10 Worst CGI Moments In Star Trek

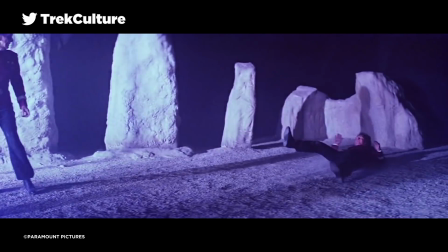(4:05)
However, for the purpose of this list, its biggest drawback was the fact that Industrial Light and Magic,
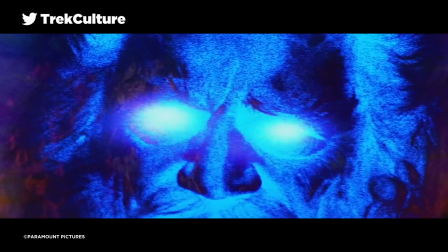(4:10)
the people I gave great praise for at the top of this list, who had provided effects on all 3 previous films, were working hard on Indiana Jones: The Last Crusade. This meant they were unavailable to cover the effects in this movie, and it really shows.
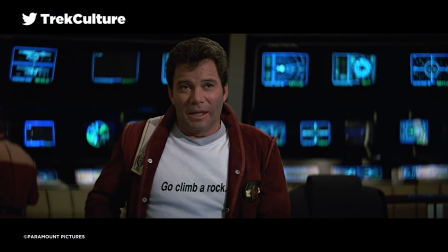(4:23)
Plus, Shatner insisted on seeing all of the pre-visuals for the effects,
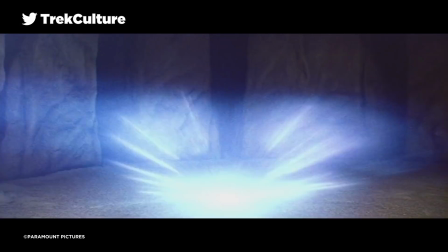(4:27)
adding large amounts of time to change anything he didn't like, which meant less time to polish the look of the final effects. The ending sequence was originally planned to feature fire-breathing rockmen and was replaced with a blob of light that would chase Kirk, and good thing they did, because the results of an actor in a suit made of fake rocks looked as ridiculous as it sounds.
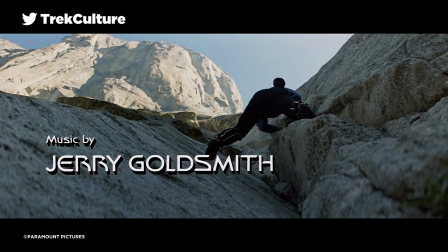(4:50)
However, one massive positive the film has, while nothing to do with the effects, was the glorious return of Jerry Goldsmith to score the film, bringing back the Star Trek march from the motion picture. redeeming. Number 7, Star Trek Voyager, Macrocosm. The macrovirus encountered by Voyager had to be the potential to be a terrifying enemy to defeat. Instead, the soft-focus, balloony-looking creatures just served to add to the hilarity of the overall episode.
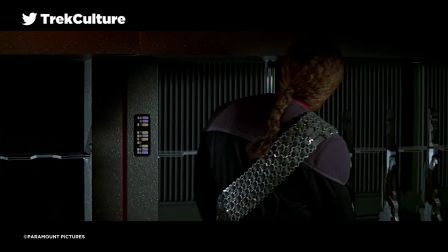(5:17)
There are several issues with this Season 3 entry. I mean, how did Voyager get to access those new phaser rifles?
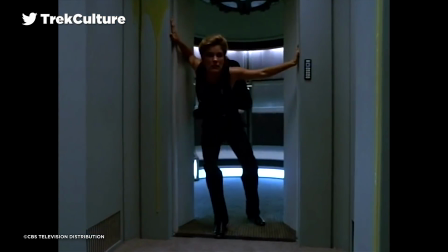(5:23)
Whilst the idea of Janeway taking on a Ripley role itself would make for a great episode of Star Trek, the fact is, she's fighting creatures that look like this.
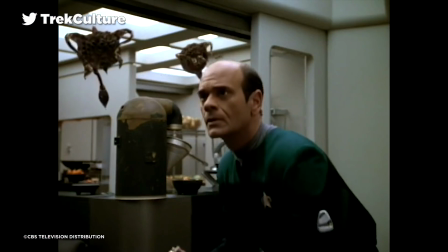(5:34)
And this. And that.
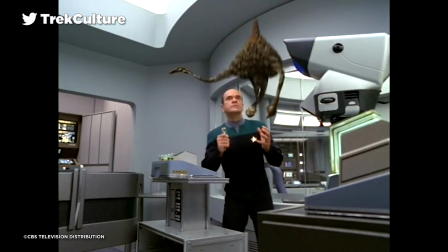(5:40)
Ooh. They completely deflate any sense of menace or drama from the scenario.
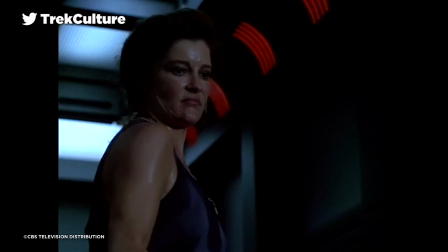(5:44)
And what's even more frustrating about these characters is that Star Trek Voyager had already shown some fairly impressive CGI work at the time. I mean, their whole ship was CGI. Many scenes in the first season stand out. The entire Grendel sequence from Heroes and Demons, for example, are also far superior. So whilst these creatures are not as bad as some of the other entries on this list, they do stand out as an awkward page in Voyager's history, an ill-conceived idea from the beginning.
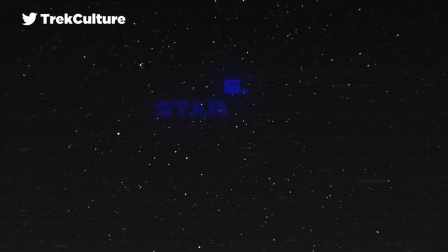(6:09)
The entire scenario is best forgotten. Number 6, Star Trek Enterprise, Stigma. This is an example of scenery which is often far easier to render than close-up shots of alien races. This is also an example of a mistake.
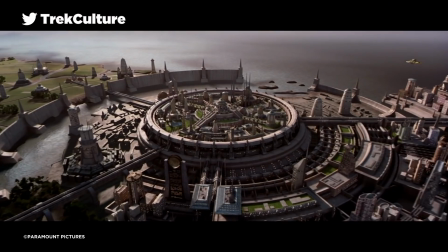(6:24)
This cityscape appeared in the Star Trek universe after the beautiful display of the cityscape of Romulus for Star Trek Nemesis.
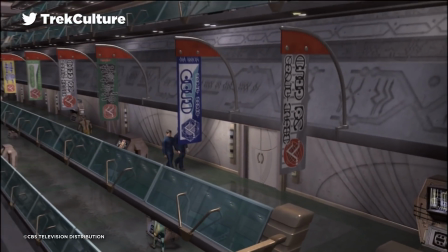(6:32)
There's little argument to be had here. The people in this shot are so clearly of Sims quality that it's a wonder why they were even introduced to begin with. These are faraway shots and technically they should be better than the up-close issues that we had with some of the Xindi that we'll talk about in a moment, or the macroviruses from Voyager. But what seems to be on display is a rush job, put into a scene with the hope of revisiting it at a later stage, but instead they just said, you know what?
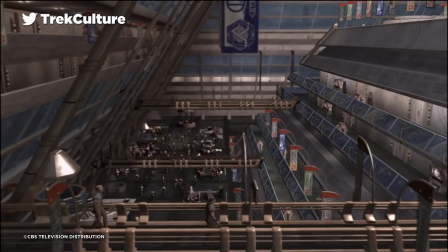(6:57)
Leave it in, no one will notice. We noticed. Cutting this shot from the episode will probably improve the whole scene as a whole.
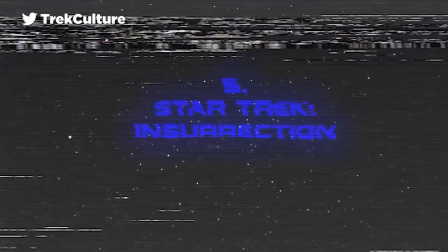(7:03)
Number 5, Insurrection, Admiral Dougherty's death. Now, this entry appears here not just for the obvious visual issue on display, but also for the fact that this film should have delivered way more. Following on the heels of the fantastic Star Trek First Contact, Insurrection was a hotly anticipated sequel.
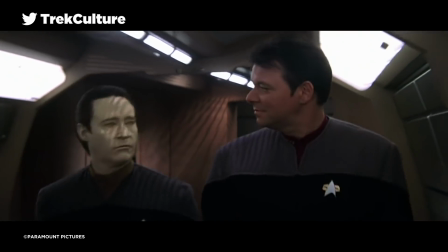(7:22)
The tone opted for a more upbeat and hopeful message, which was a bit jarring after the pitch blackness of the Borg plot.
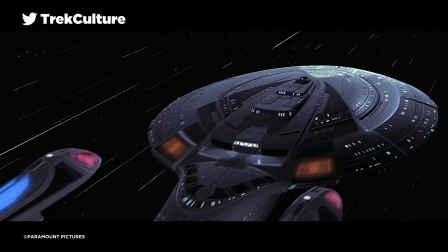(7:28)
That aside, it is the first film in the franchise to rely entirely on CGI, and it is largely successful in delivering. The shots of the Enterprise E are beautiful, bellissimo, and the Sonar's fleet is terrifically rendered. The first CGI flaws, however, start to show in the shuttle battle between Data, Worf, and Picard.
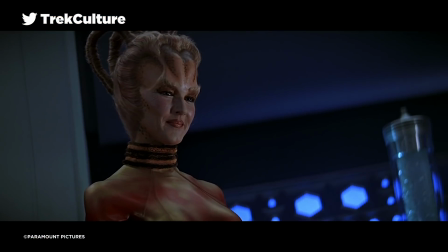(7:50)
But these are forgivable. The Sonar's skin-stretching technology is less forgivable.
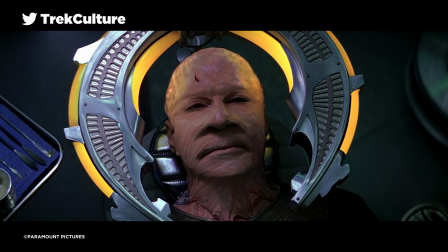(7:55)
When demonstrated on F. Murray Abraham's Ra'afo, the makeup in place takes some of the edge off the CGI.
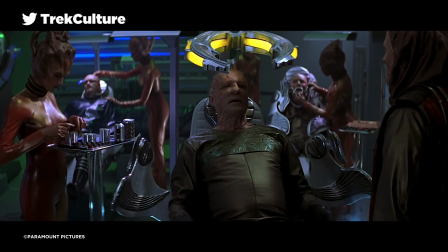(8:01)
The mask he wears is already stretched and twisted and pulled apart, so some CGI help doesn't make much of an impact.
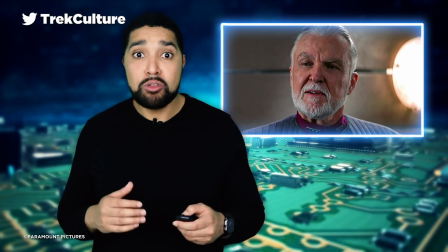(8:08)
However, when the full intact face of Anthony Zerbe's Admiral Dougherty is thrown down onto the machine, the issues explode in your face.
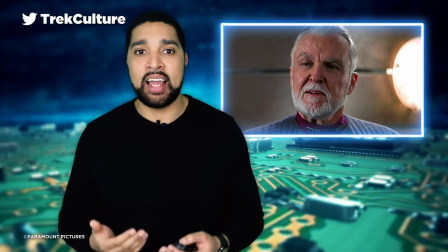(8:16)
I mean, it's a roughly 5-second long scene and it robs any of the dramatic impact.
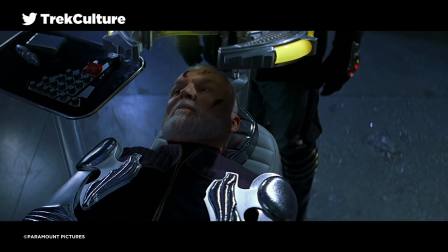(8:21)
Why? Well, the old man has just received a beating, which was uncomfortable to watch.
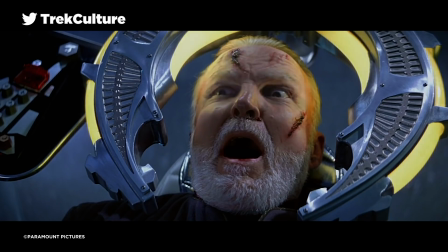(8:25)
I mean, the horror of his impending murder is looming. It's good enough. And then, to deflate everything, his face is stretched like putty.
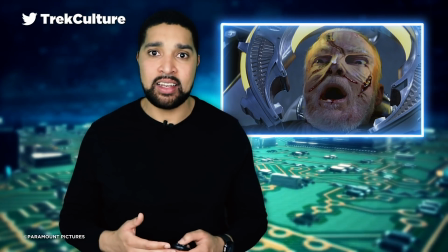(8:34)
It's an unfortunate end to what should have been a tense and upsetting scene. Instead, we just got to watch somebody get photoshopped to death.
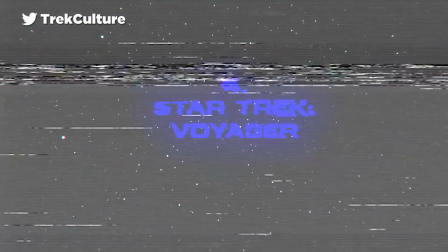(8:42)
Number 4, Star Trek Voyager Basics.
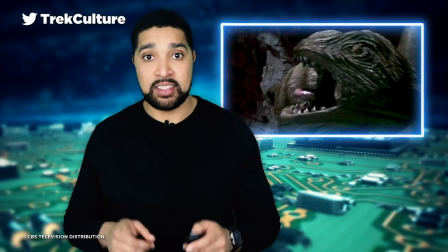(8:46)
Suffering many of the same issues that other Voyager entries on this list faced, the Hanonian Landial was meant to be a terrifying creature of dread.
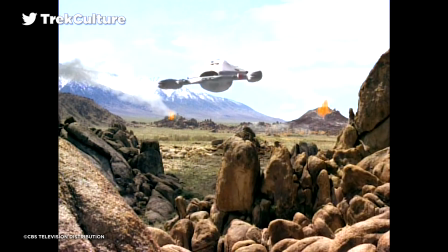(8:53)
It had the honour of being the first entirely CGI created creature for Star Trek Voyager,
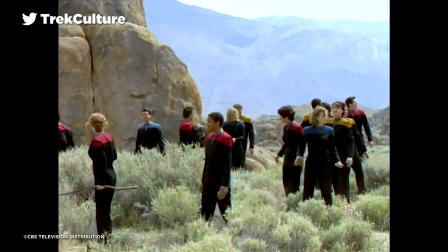(8:58)
and whilst this was ambitious, it's also a victim of this ambition. I'll show you why.
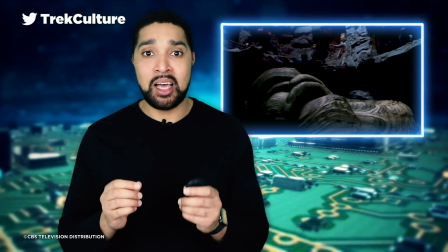(9:04)
The first shot of the eel shown in this image has it wrapped up and waiting, and it looks like it's a matte painting until it moves.
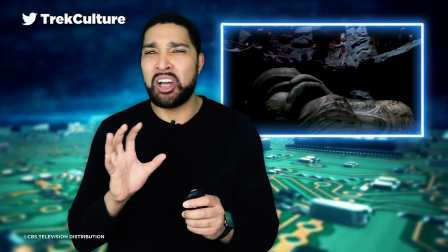(9:12)
Another example of CGI clashing horribly with these actors in the scene.
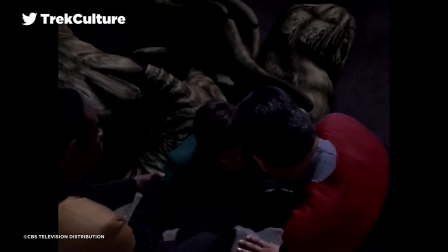(9:16)
There is something positive to be said about this though, and that is these initial attempts pushed CGI artists further and further,
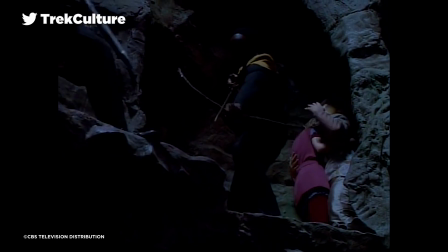(9:23)
allowing for greater displays of imagery in later seasons. I mean, this would be the precursor to the other non-humanoid creatures like the
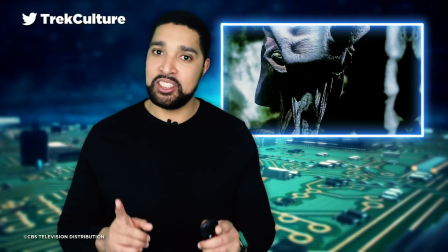(9:31)
Macrovirus and Species 8472.
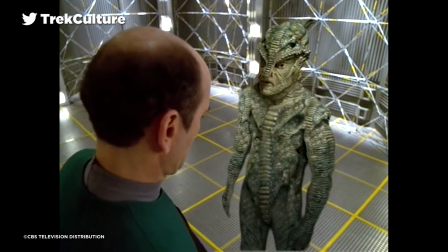(9:36)
But without this rubbery, poorly put together eel, Star Trek may not have had the bravery to push forward into the CGI achievements it would later display.
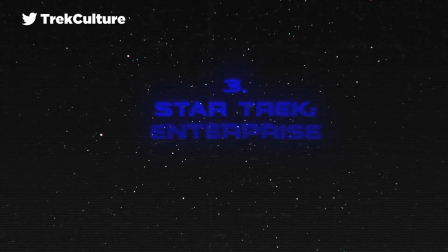(9:44)
Number 3, Star Trek Enterprise, the Xindi Aquatic.
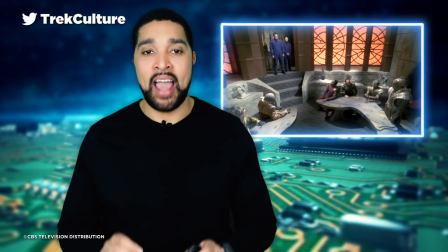(9:49)
Enterprise Season 3 pushed the boundaries with its CGI, and it is responsible for the rise in the show's overall quality.
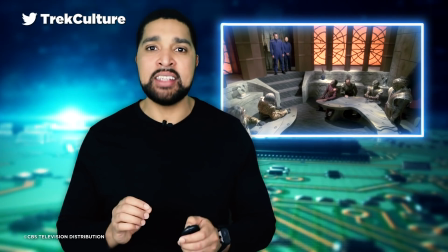(9:56)
The inclusion of 5 separate races of Xindis was a fantastic idea,
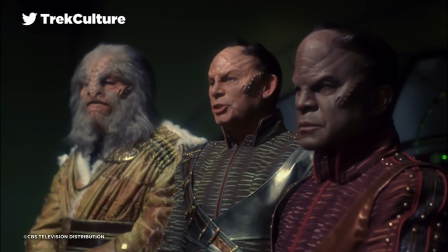(10:01)
demonstrating the differences in evolution of a race in ways that couldn't have been touched on before.
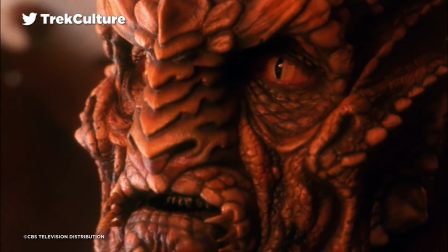(10:06)
The primates, the reptilian, and the arboreal races all look excellent,
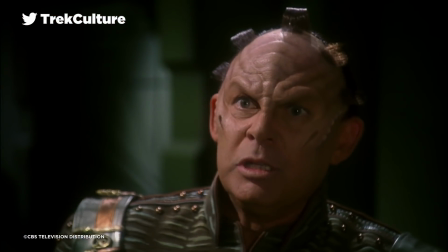(10:11)
and makeup for each of these have varying layers and intensity, and they're a triumph. But the latter 2 races, however, while certainly ambitious,
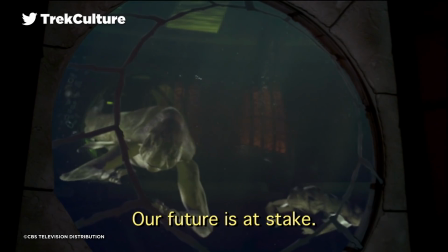(10:18)
let the side down for everyone. The Xindi aquatic race, exactly what it sounds like, is a water-dwelling element of the Xindi Council.
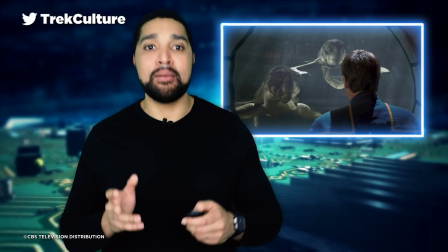(10:26)
There is very little to say other than that they look so out of
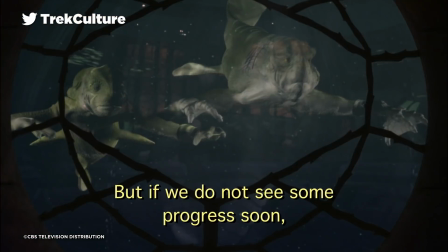(10:32)
place among most of the rest of the characters that it begs the question why the production team had to include them.
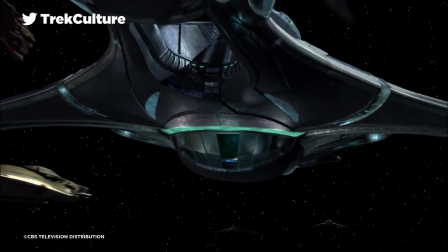(10:37)
Now, this criticism does not extend to their ships because they look pretty cool, but them themselves ain't looking too sexy.
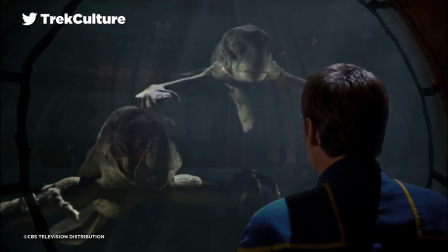(10:44)
They are perhaps let down most by the now common theme of having to interact with real actors in scenes.
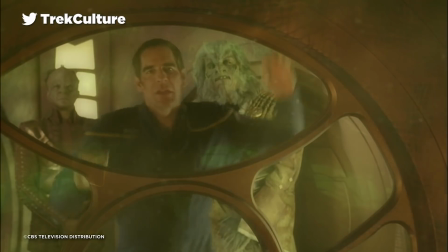(10:50)
I told ya, CGIs and humans in the noughties just didn't work.
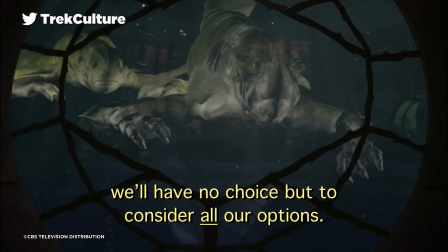(10:54)
They hadn't advanced far enough to make it look convincing, and these guys just came off as projected cartoons on the other side of a piece of glass.
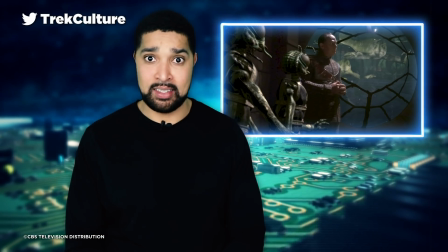(11:02)
However, they are only the second worst of the Xindi races. Number 2, Star Trek Enterprise.
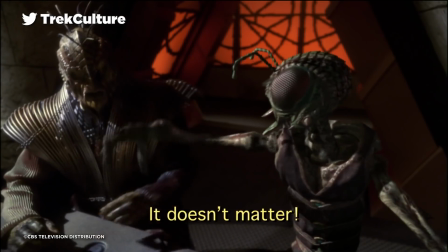(11:09)
The Xindi Insectoid. The Xindi Insectoid race were billed as fearsome, hot-headed and scary.
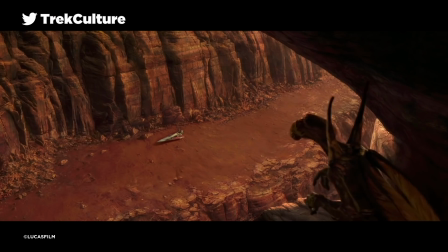(11:15)
But when it came to it, they weren't really that threatening. They inevitably call to the mind the similar woeful Genosians from Star Trek Episode 2 Attack of the Clones.
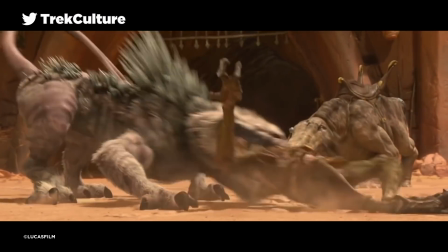(11:24)
They are, like the Aquatics, entirely rendered through CGI, but the budget really does show whenever they are on the screen.
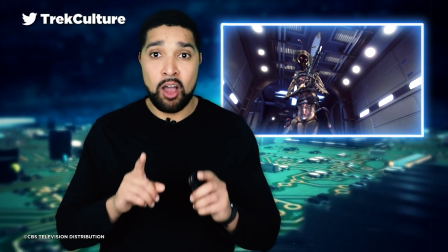(11:31)
They are shown most often alongside the reptilian race, and it only serves to do an injustice to them both.
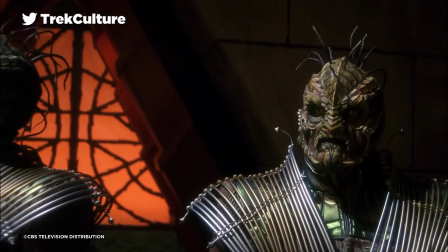(11:37)
The reptilians are supposed to be fearsome and deadly too, which they are most certainly are.
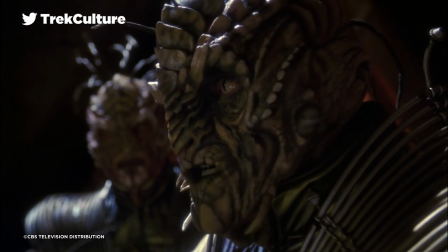(11:42)
I mean, when they're alone, thanks to a combination of acting and fantastic makeup, they're convincing.
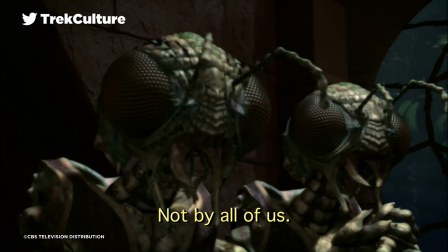(11:47)
But there is no strong acting to reconcile the dreadful CGI displays for the Xindi Insectoids here.
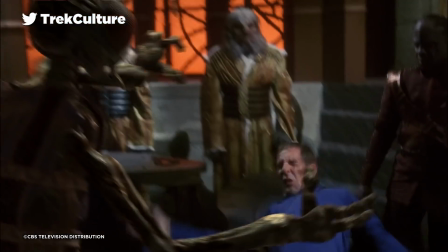(11:53)
Showing them in the room with the rest and having other actors react to them so seriously is sometimes, unintentionally, hilarious.
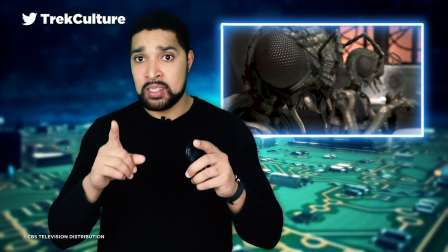(12:00)
Like I said, if there's a positive to take from this,
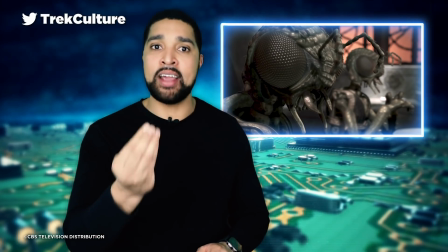(12:02)
it's the fact that the limitations that were shown here gave rise to the need for greater budgets and more technology when it came to attempting things like this.
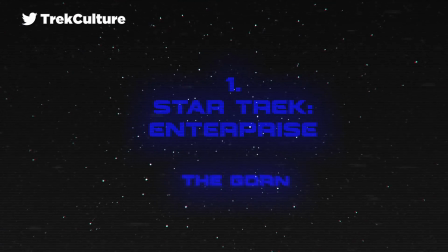(12:10)
Number 1, Star Trek Enterprise The Gorn. I mean, this is a winner.